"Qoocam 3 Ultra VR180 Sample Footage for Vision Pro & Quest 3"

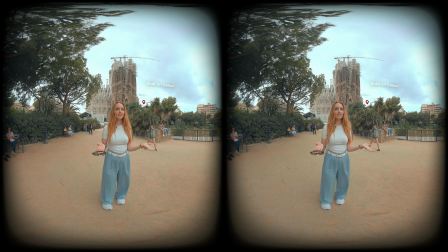For comparison, the Canon EOS VR system uses a 60mm IPD, which allows you to get slightly closer to a subject while still maintain comfortable 3D depth.
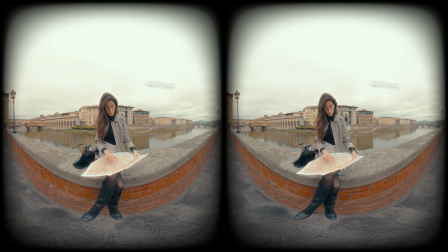But that's just my take. If you have a different experience, let me know in the comment down below. Now let's talk about camera movement in 3D 180.
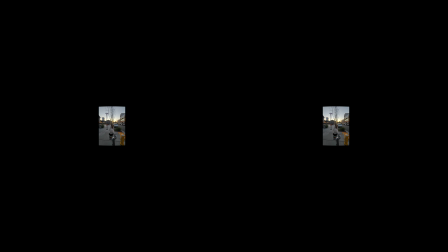Here is a quick warning. This next part might cause motion sickness.
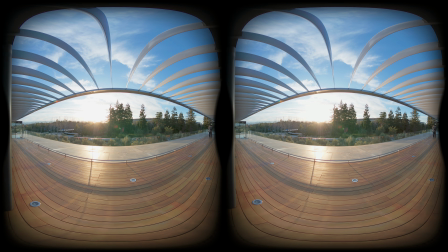One of the biggest advantage of the Qoocam 3 Ultra VR180 mod is its built-in 9X6 GIO stabilization.
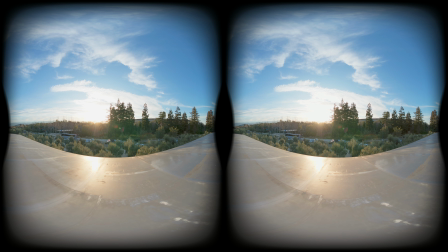This is essentially the successor to the Insta360 EVO, but with even more impressive stabilization,
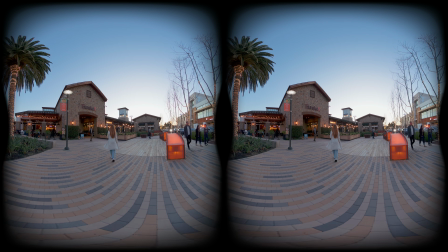making it one of the most capable action-ready immersive 180 cameras. Here is an example.
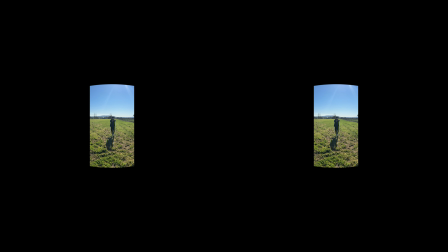I am running 2WKD on some pretty uneven ground. This is a raw, unstable footage.
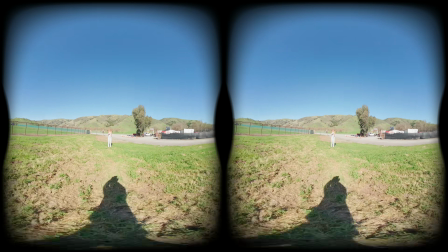And yeah, it is rough. All 3D cameras, including the Canon EOS VR will look like this if you try to shoot handheld while running.
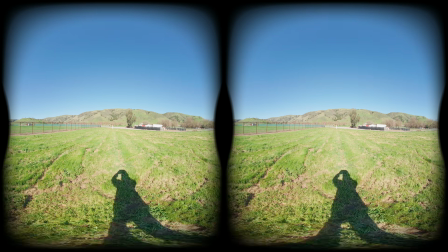Now, here is the Sam shot with stabilization applied. It is not perfect.
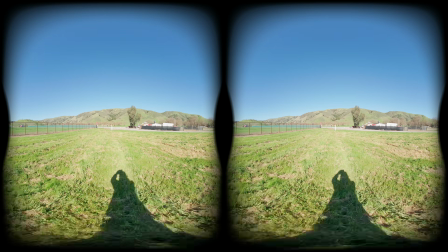You will see some drifting and vertical movement, but compared to the raw footage, it is a massive improvement.
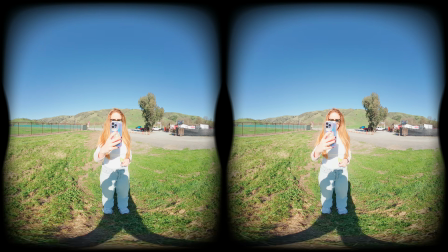Unlike Canon's software-based stabilization, the hardware-based stabilization work even in low-light and high ISO situation.
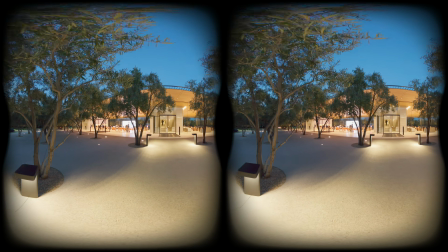Here is a perfect example. This shot was taken right after sunset at Apple Park at ISO 6400.
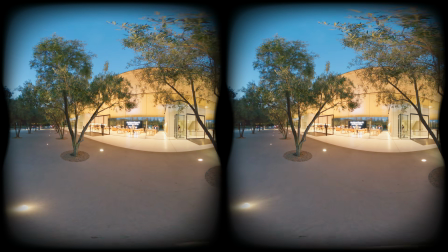The image quality isn't great because of the high ISO, but the stabilization still pretty solid.
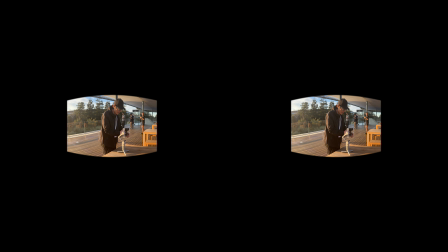But to take stabilization even further, I recommend using a gimbal like the DJI RS4 Mini.
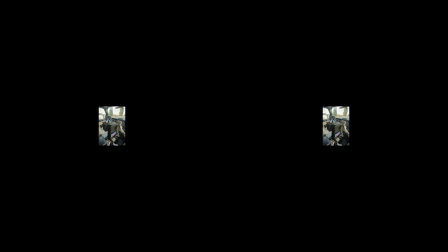Here are some examples of what that setup can do. I even tested inside a moving car, holding the camera and gimbal while Kitty was driving.
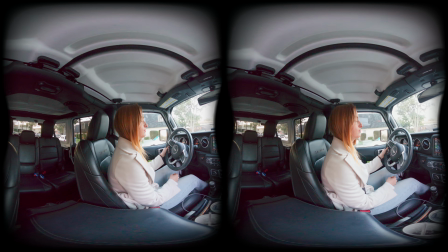Both the car and Kitty were moving, but thanks to the RS4 Mini AI tracking, she stayed locked in in the center of the frame.
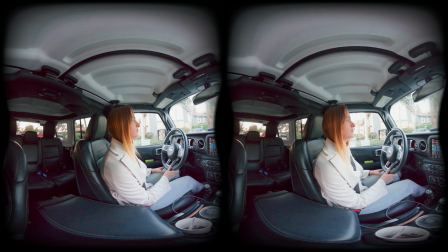Having a stable anchor point like this help reduce motion sickness for viewers, making the experience much more comfortable in a VR headset.
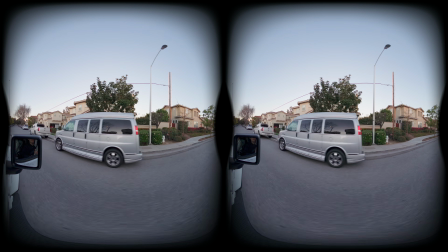Now even though we have really solid internal and external stabilization solution for the Qoocam 3 Ultra,
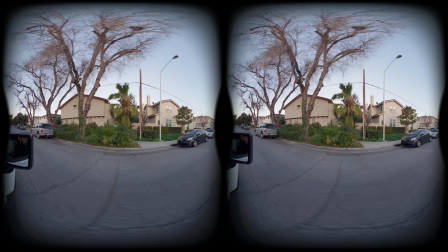I still highly recommend keeping your camera on a stick 90% of the time.
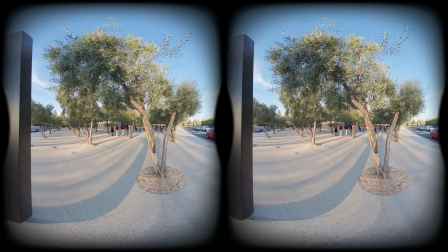As you can see from the footage, even with really well stabilized immersive 180 movement,
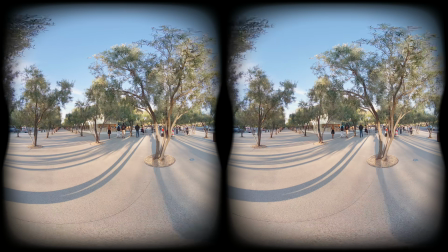some people will still feel motion sickness, depending on their sensitivity.
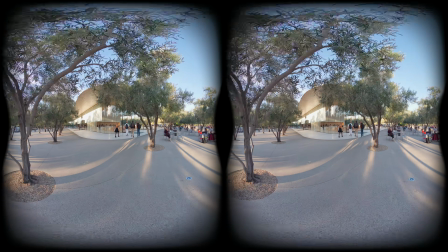So, to play it safe, just don't move the camera unless the story really calls for it.
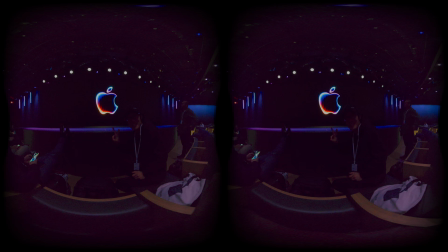Like the driving shot you just saw. Finally, let's talk about low light performance.
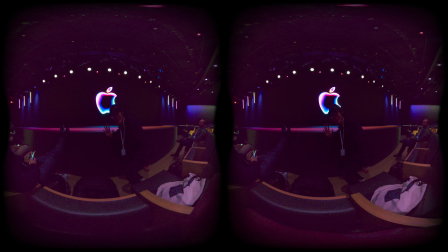At the end of the day, this is still a sub-$1000 consumer camera with relatively small sensors.
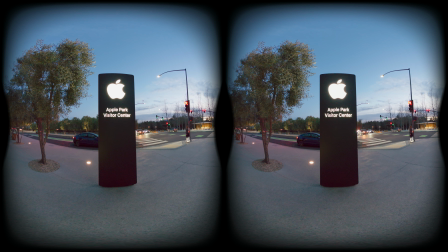So it's not going to perform anywhere near what a Canon EOS VR system can do in high ISO situation. As you can see, there is a lot of noise in the footage, which is why I wouldn't recommend this camera for a low-light immersive 1D capture.
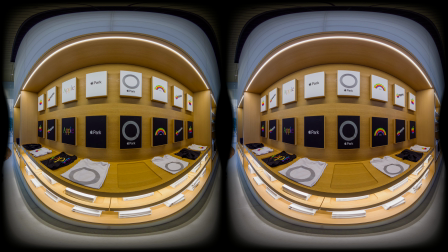Finally, I want to show you some immersive 1D photo capture with the Qoocam 3 Ultra using DNGA mode,
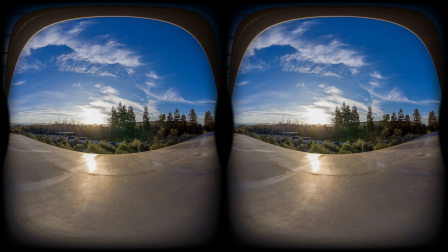which let you capture 13K 3D 1D photos.
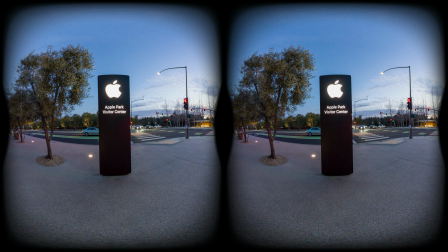Now while the resolutions sound impressive, the overall image quality, not so much. It's definitely better than the Kelf Gen 2 and Slam Cam in my opinion,
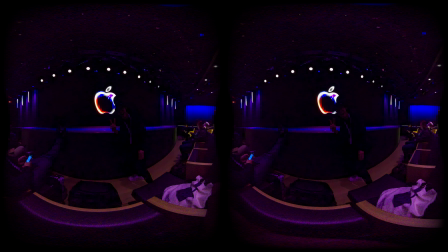but it still doesn't match what you would get from the Canon EOS VR system.
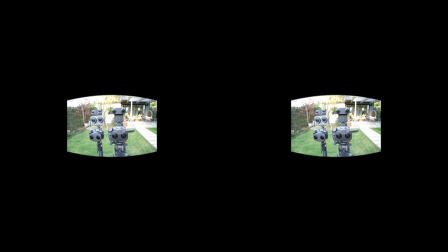But here is the thing, it's really hard to judge image quality without a proper comparison.
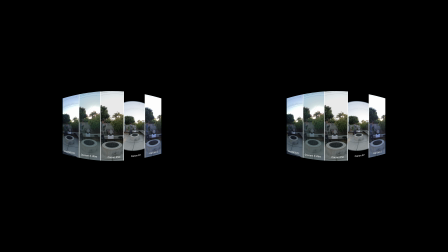So in my next deep dive, I will put the Qoocam 3 Ultra VR 180 mod side by side with the KELF, Insta360 EVO, and Canon EOS VR to see just how much better this little 8K setup really is.
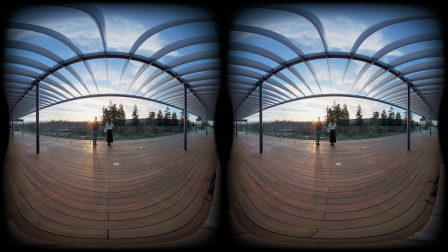And if you are interested in creating immersive 180 HDR content for Apple Vision Pro or Minecraft Like what you see here,
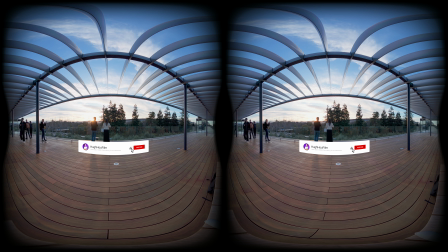we will also walk through the easiest way to output high-quality
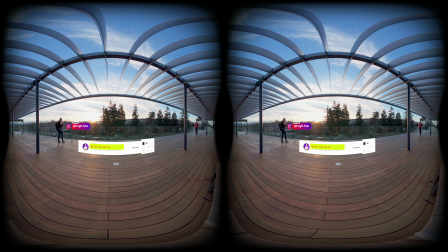HDR 3D 180 video step-by-step from camera to HMD.
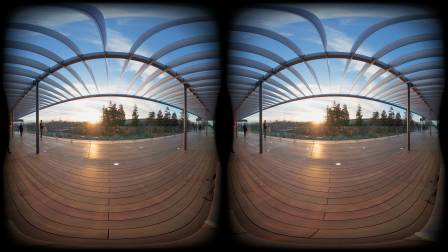If you are a professional filmmaker, you probably wouldn't want to rely on this camera direct output.